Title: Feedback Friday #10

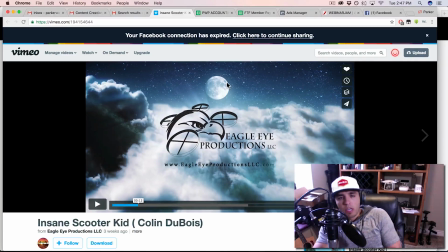What's up, everyone? Welcome to this week's Feedback Friday. Today we're going to be taking a look at a video shot by our man Justin Giofredo and his company Eagle Eye Productions. So this was actually Justin's entry into the video contest, and he wanted to know why this one didn't make it into the top 10 finalists.
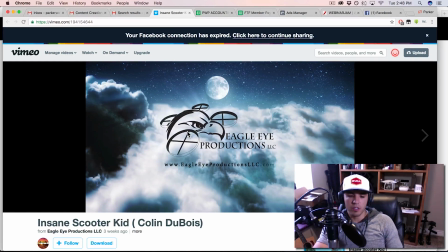And so I'm going to go ahead and pick it apart and give you my thoughts, Justin, and hopefully help you improve upon your productions.
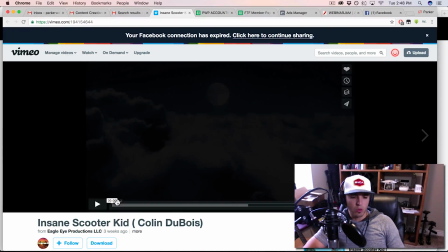So here we go.
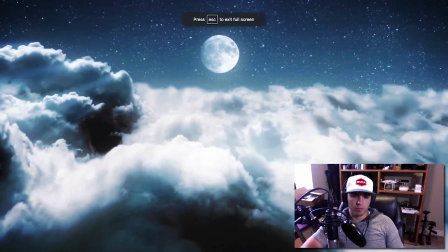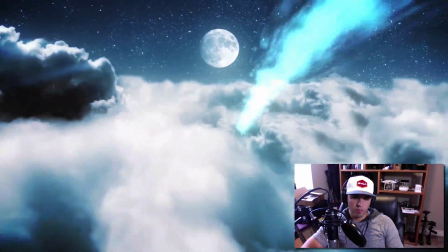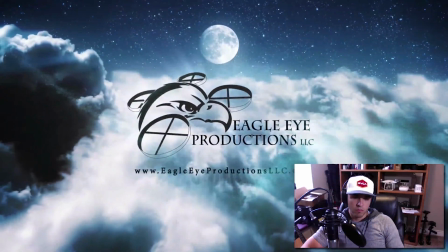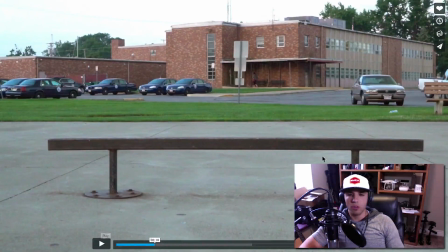Okay, so first things first, that intro is a total of 18 seconds before we even start seeing the content. So that's my first piece of advice, Justin, is intro should only be about 3 to 5 seconds. Maybe 6, 7, 8 seconds max, but my suggestion would be 3 to 5 seconds total.
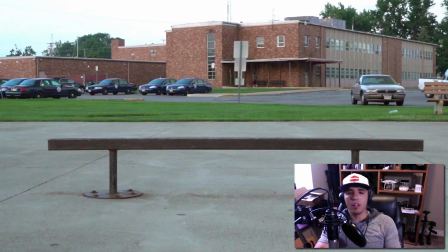And that way your audience can get to the content right away. I've said this before, you usually only have about 15 to 20 seconds to really capture the audience attention. And if that entire time is spent watching your intro, most likely they're going to click out and not watch the video.
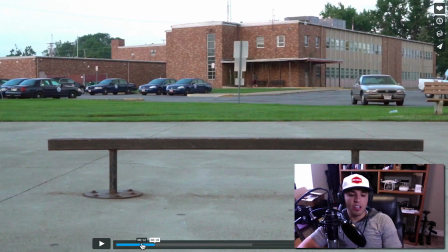Most people, I'm one of them, I'm going to click ahead to try and find when that intro is done once I see that it's still going on. So yeah, can't stress that enough. Keep the intros short, keep them simple, keep them concise, and get your audience onto the content so they can start getting engaged immediately.
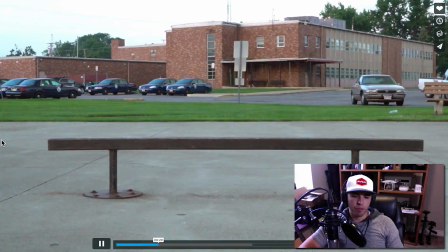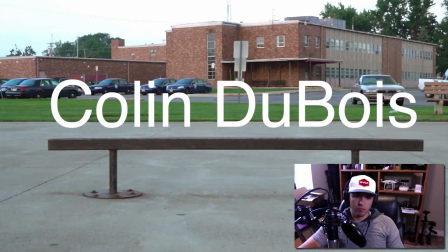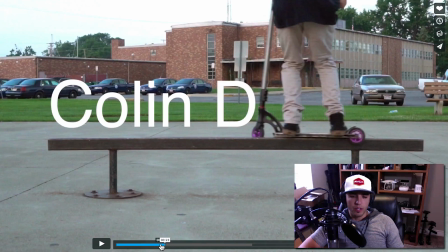Now, I like what you did here with the text reveal,
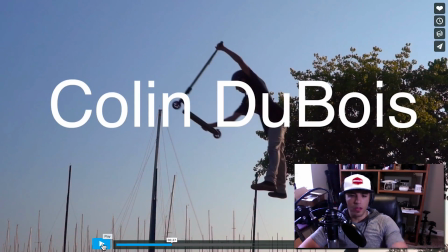but I would probably cut it on that clip. I don't think we need that text to extend into the next clip here.
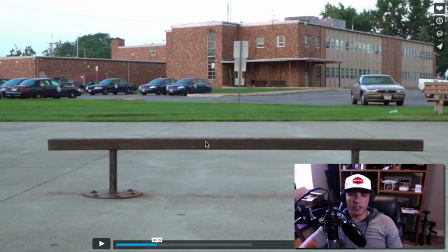Also, the sound effect on here, you can tell it's a slowed down version of a soundbite, and sometimes that works, sometimes it doesn't. I'd say in this case, it doesn't sound very clean. It sounds kind of amateur.
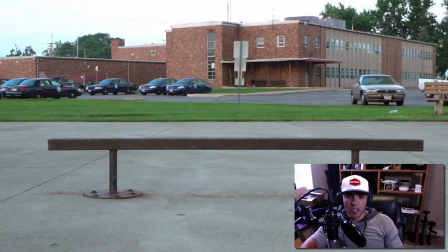People don't realize that a lot of the sound effects I use, slow-mo sound effects, are artificial. They're put in post. They're not the actual sound of the clip you're seeing. Every once in a while you'll get something organic in camera that sounds really good slowed down. But if it doesn't, like that clip right there, I think doesn't sound natural slowed down.
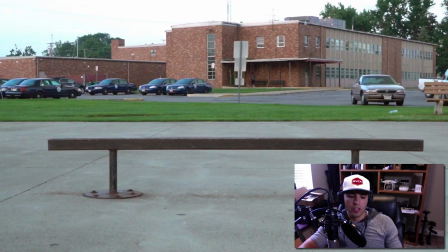So sometimes I'll just speed it back up to normal speed, or maybe a little bit slowed down, but not that slowed down because it's sounding kind of funky, and you can just tell that it's a slowed down clip.
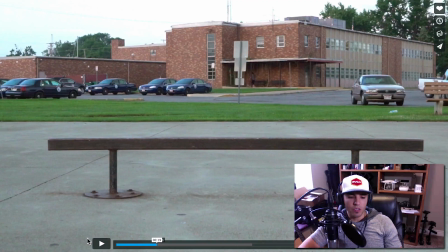So I would say sound design, especially in that first clip, work with that one. Also, let's talk about our camera settings on this clip here. We want the audience to be focused on what? The writer, correct?
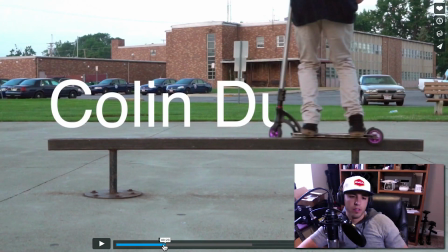The writer and this text that's about to come up. Now, I'm guessing you shot this at a 22 aperture or somewhere around there, because the background, that school building, is just as in focus as our subject in the foreground here.
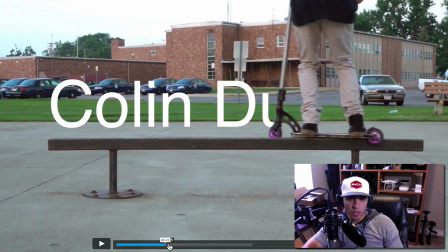So this is a crucial time when I'd recommend using a lower aperture. Stop that down to 2.8. Maybe even 1.4 if you have a lens that can do that, so that you can knock the background out of focus, so that your audience can key in on what you want them to key in on,
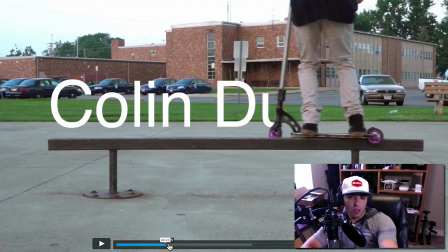which is your subject on the scooter and this name that's popping up. It's also going to help that text stand out a lot more, because your background is going to be blurred, and so the text is going to stand out instead of getting kind of lost in the clear-cut lawn and road and cars and building.
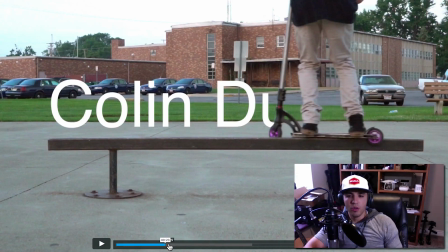And so that's a huge recommendation for that first shot, is utilize that shallow depth of field by bringing that aperture down, and it's going to make that first shot a lot more cinematic.